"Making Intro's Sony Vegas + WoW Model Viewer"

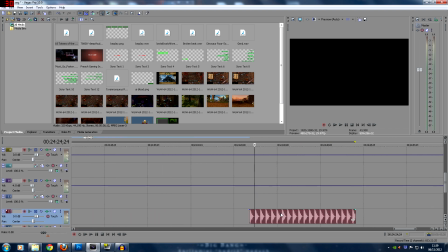So that's all that sound effect is literally the sound of that stomp. That's all that is. So you can hear that quite clearly. Just the sound of the stomp of the dinosaur.
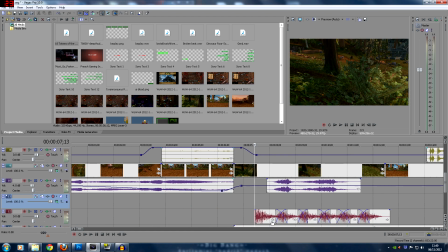So it gives the impression of something large, something big, and then what we did is just copy and paste those and overlap them slightly to give the impression of a stompy walk.
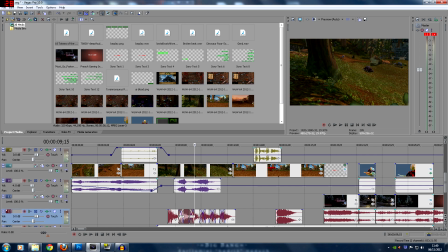Very, very easy. Just a very stompy walk of something approaching Genji. I didn't want this to run through everything because obviously once it's established that it's a big stompy walk, I could have done some much more audio work here, trying to marry up the actual footsteps of the dinosaur moving,
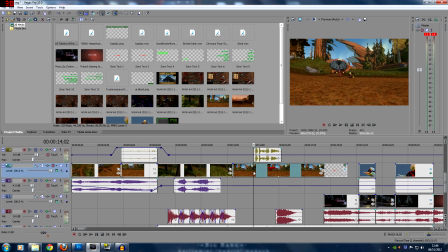but that would have taken me so fucking long that it wouldn't have been worth it. You obviously understand there's something stalking him in the woods just from this shot.
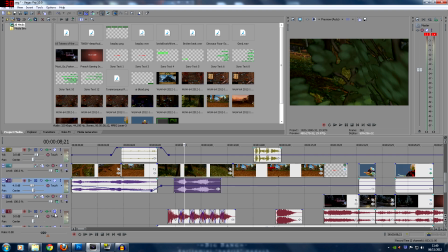And then we got some dinosaur screams, and just add those in there. So we got a couple of dinosaur screams.
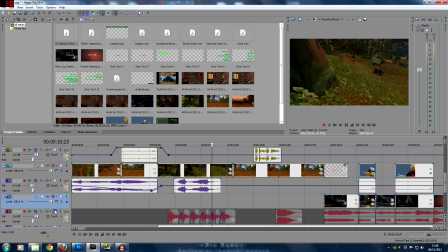And then when we mix that with the stompy footsteps, it gives the impression that something large and probably dinosaur-like is coming through the woods. Makes it so much easier to get everybody to understand that.
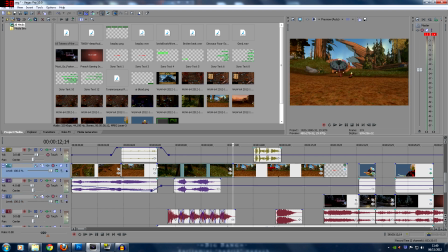But again, it's all fitted within a 3-second clip. Well, this one's actually 6 seconds of it coming through there.
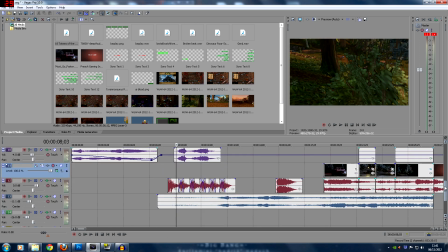It's all married up, but the audio is everything. The audio is very, very important. As you can see, I have another audio file here.
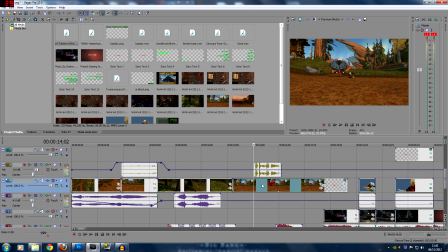As I move back into this one of the dinosaur chasing him, I have an audio file of Genji speaking again to say, oh shit, not again.
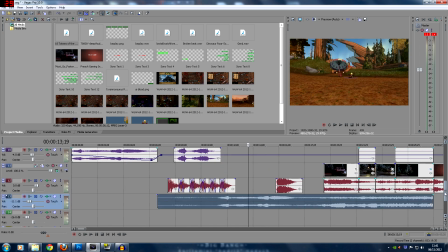And I also have this song continuing again to continue this transition from those two scenes.
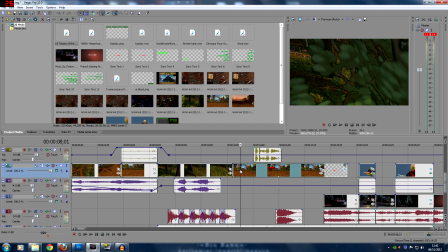This scene is supposed to be no music as it's stalking far away. It's not the serenity that we're trying to achieve with Genji sat by his picnic. So the music drops out there and then comes back as he's at his picnic area.
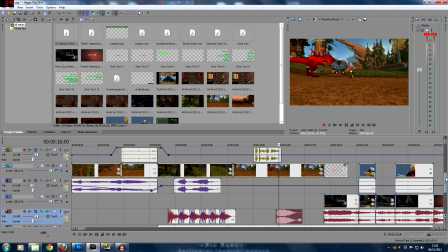And the way we then increase the effect of the dinosaur there is again a different dinosaur sound effect,
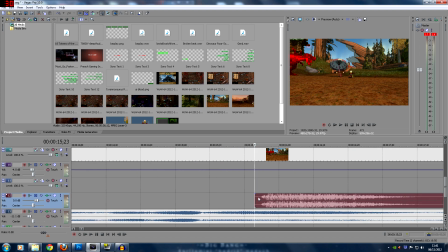which I timed literally to as the dinosaur comes into Genji. So if we zoomed in a little bit more, as it comes in, you can see it's roaring at Genji as it gets to him.
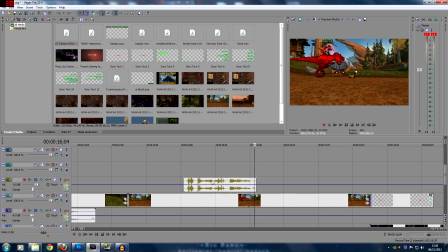That was the timing there that's going on. And then, of course, marrying up the audio of Genji with when he starts doing his animation.
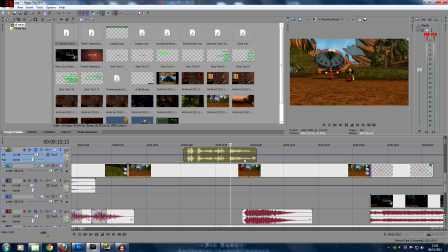Literally not a second earlier. When he starts doing his animation is when I want him to start talking. And then when the dinosaur comes into play, we want to do that.
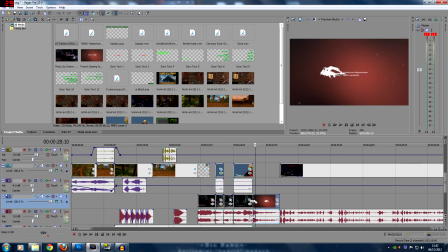So that's the bare bones of everything that goes in there. And then a swift cut to the actual Preach Gaming intro.
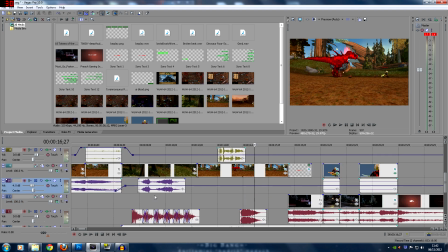You know, the final thing I want to notice is the little touches, like here.
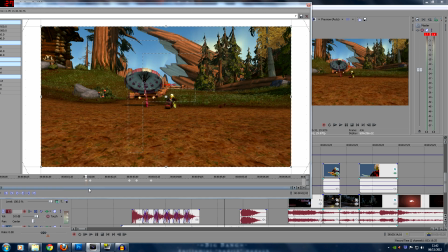We did some little touches here of very swift zooms in on Genji.
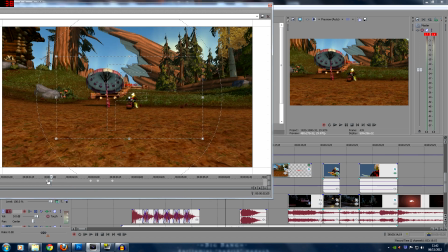So you can see just between those two keyframes, we're at the full shot of the full screen. And then as Genji starts talking, just to increase the shock value of, oh, there's a dinosaur here, we zoomed in very, very quickly on Genji. Kept it on that while he did his animation. You can see actually in the clip the dinosaur's coming in there.
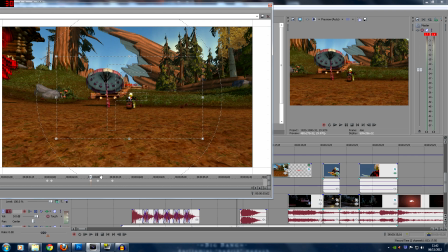But the audio is going to start around about here on the screen. Therefore, as soon as I restore out, which is immediately after. So you can either do subtle transitions where I would slowly zoom out. But I wanted this to be swift.
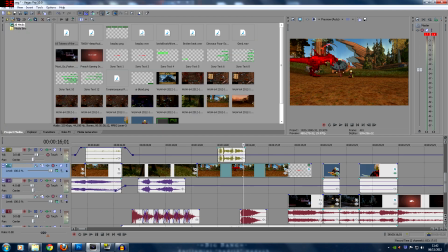And then made it really big as Genji moves out of the shot and the roar comes in. Just to really sort of zoom out and the dinosaur starts roaring at the same time. So when it starts roaring, we're back to a full shot. And just before that, we're on a zoomed in shot of Genji doing his talking.
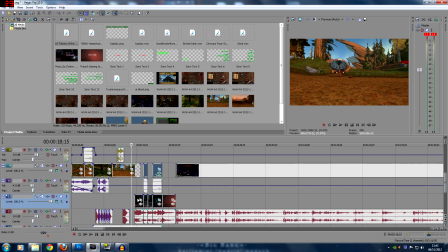You can see how it all lines up nicely with the audio. That's the kind of stuff that goes into one of the intros, as one of you guys would know.
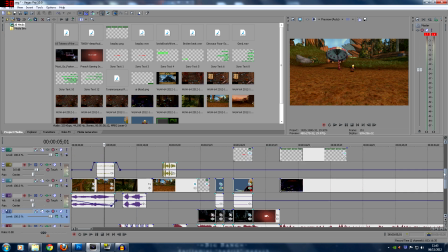If there's any more details you guys really want on how to do this kind of stuff, it's pretty easy once you get used to Sony Vegas.
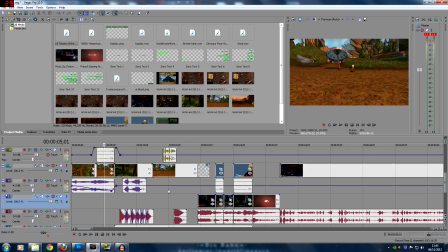There's no major special effects going on here. It's all just making sure you use quick clips just to get things established.
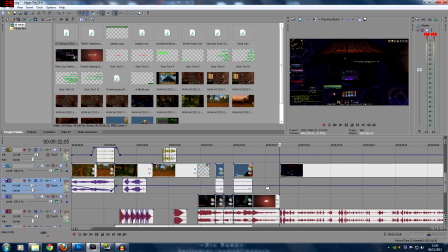Like I say, you don't want to go for more than 30 seconds with your intro. I managed to get this one to 32, which is one of the longest intros I've done so far.
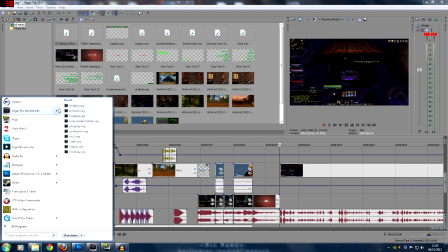If I was to very quickly... who else had a reticulate intro?
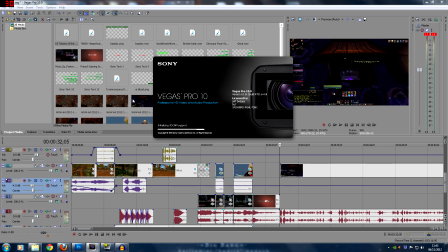I think... this one. If I was to open the Holy Paladin video we did recently, I went for a very different type of intro here.
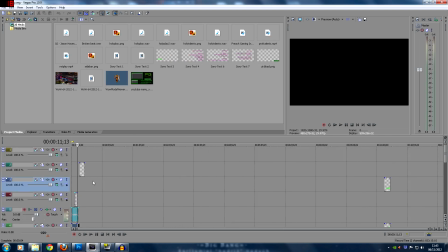Ignore. There we go. A very, very different style of intro here, which was much, much quicker.
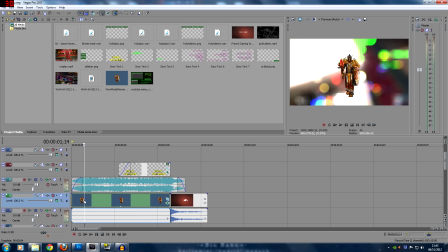As you can see, there isn't a great deal going on here. Now, there's actually, what's missing from this and what it said was missing is, oh, it's there, never mind, I take it back. There it is, okay, so I buried it down here.